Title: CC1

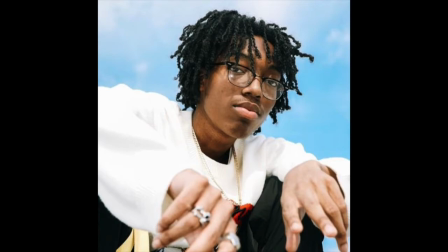[4:10]
So by showing that we have this, it adds to the factor that these people are not average teens and shows that they are talented.
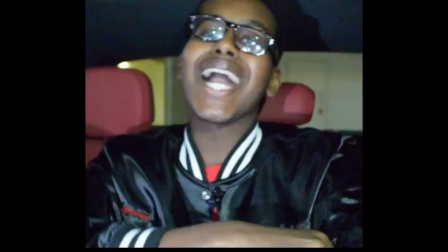[4:18]
Also, they had a lot of expensive costumes, which appeals to the target market and adds to the conventions while showing the target market what they want.
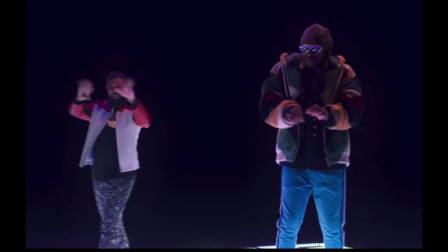[4:29]
This was inspired by Drake's music video, Good Life. We also added beat cutting in the scene with the pool to match the song.
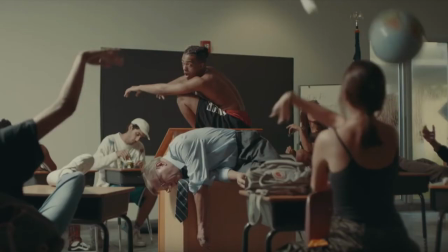[4:36]
We were inspired to do this by the music video, Look at Me.
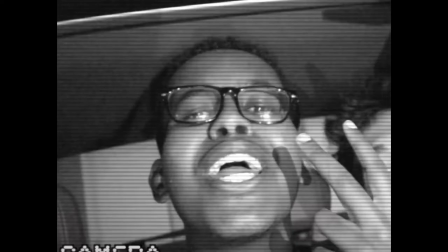[4:40]
We also made sure the actor was lip syncing so that it matches with the song and is linked together so that it looks real.
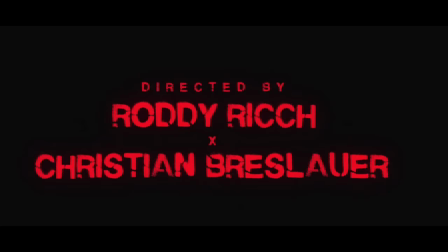[4:48]
Also, another convention we added was at the end of the music video, we added cross-media convergence by linking our social media and website link, and we were inspired to do this by Lyrical Lemonade.
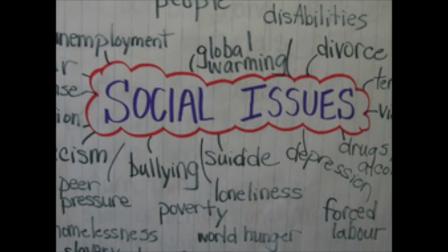[5:02]
Since our music video is upbeat, it doesn't have many issues. The primary target group is teenagers whose favorite music genre is rap.
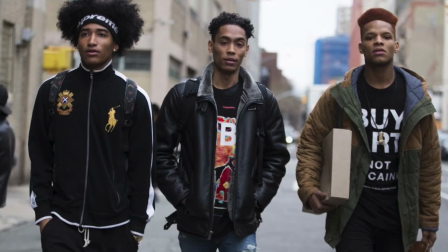[5:11]
The main age of the consumers are between 13 and 21, and we use this information on all the social media platforms.
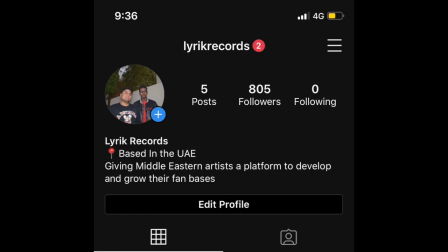[5:18]
As the only people on the platforms are teenagers, we were inspired to do this by the actual music video Ransom, since the artist is very close to our peer group.
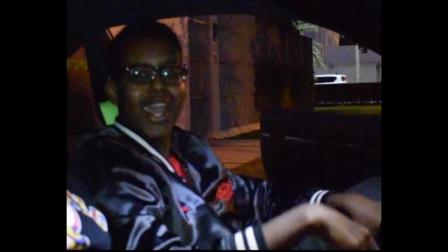[5:28]
We also used the Laura Mulvey theory of eye candy by making everyone in the music video look very appealing and the main actor stand out with his looks.
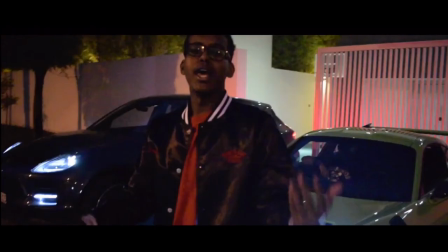[5:36]
Another theory we used was Tess Perkin, which is stereotypes. We did this by showing the mansion which we live in and the clothes, as well as the jewelry we own, showing that there are elements of truth to it.
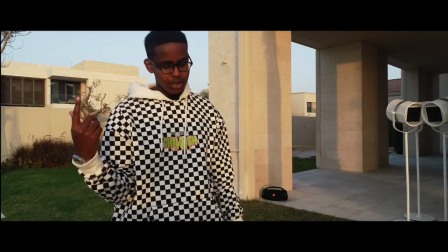[5:48]
Although we did the Andy Medhurst theory as we showed off everything we own for the identification and to prove that we belong in this music video,
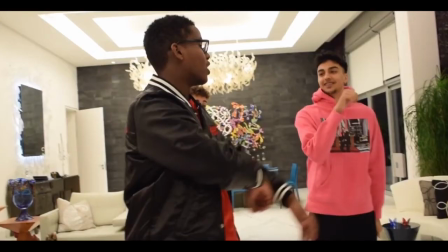[5:56]
we did this to show the teenagers what they want, and it will appeal to them since the actors are living the life the consumers want to live in.
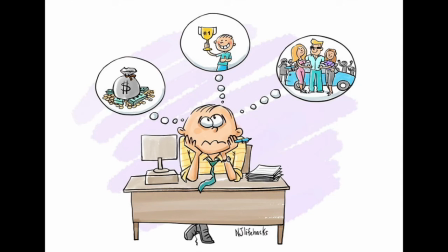[6:03]
Even though there isn't a lot of social issues, one of the only ones is society leads to an increase in consumerism and materialistic values. It represents that the new wave of teenagers only care about being popular and following the latest trends rather than being themselves.
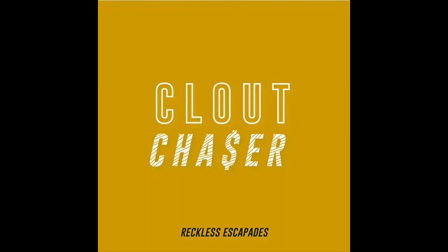[6:20]
Another one is that people only care about how they look to others and having a social media image rather than being true to themselves.
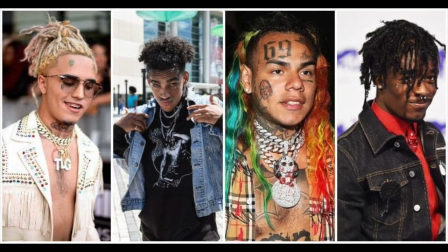[6:28]
Lastly, it represents the new rap era, which is the SoundCloud rappers blowing up and what the new style of rap is.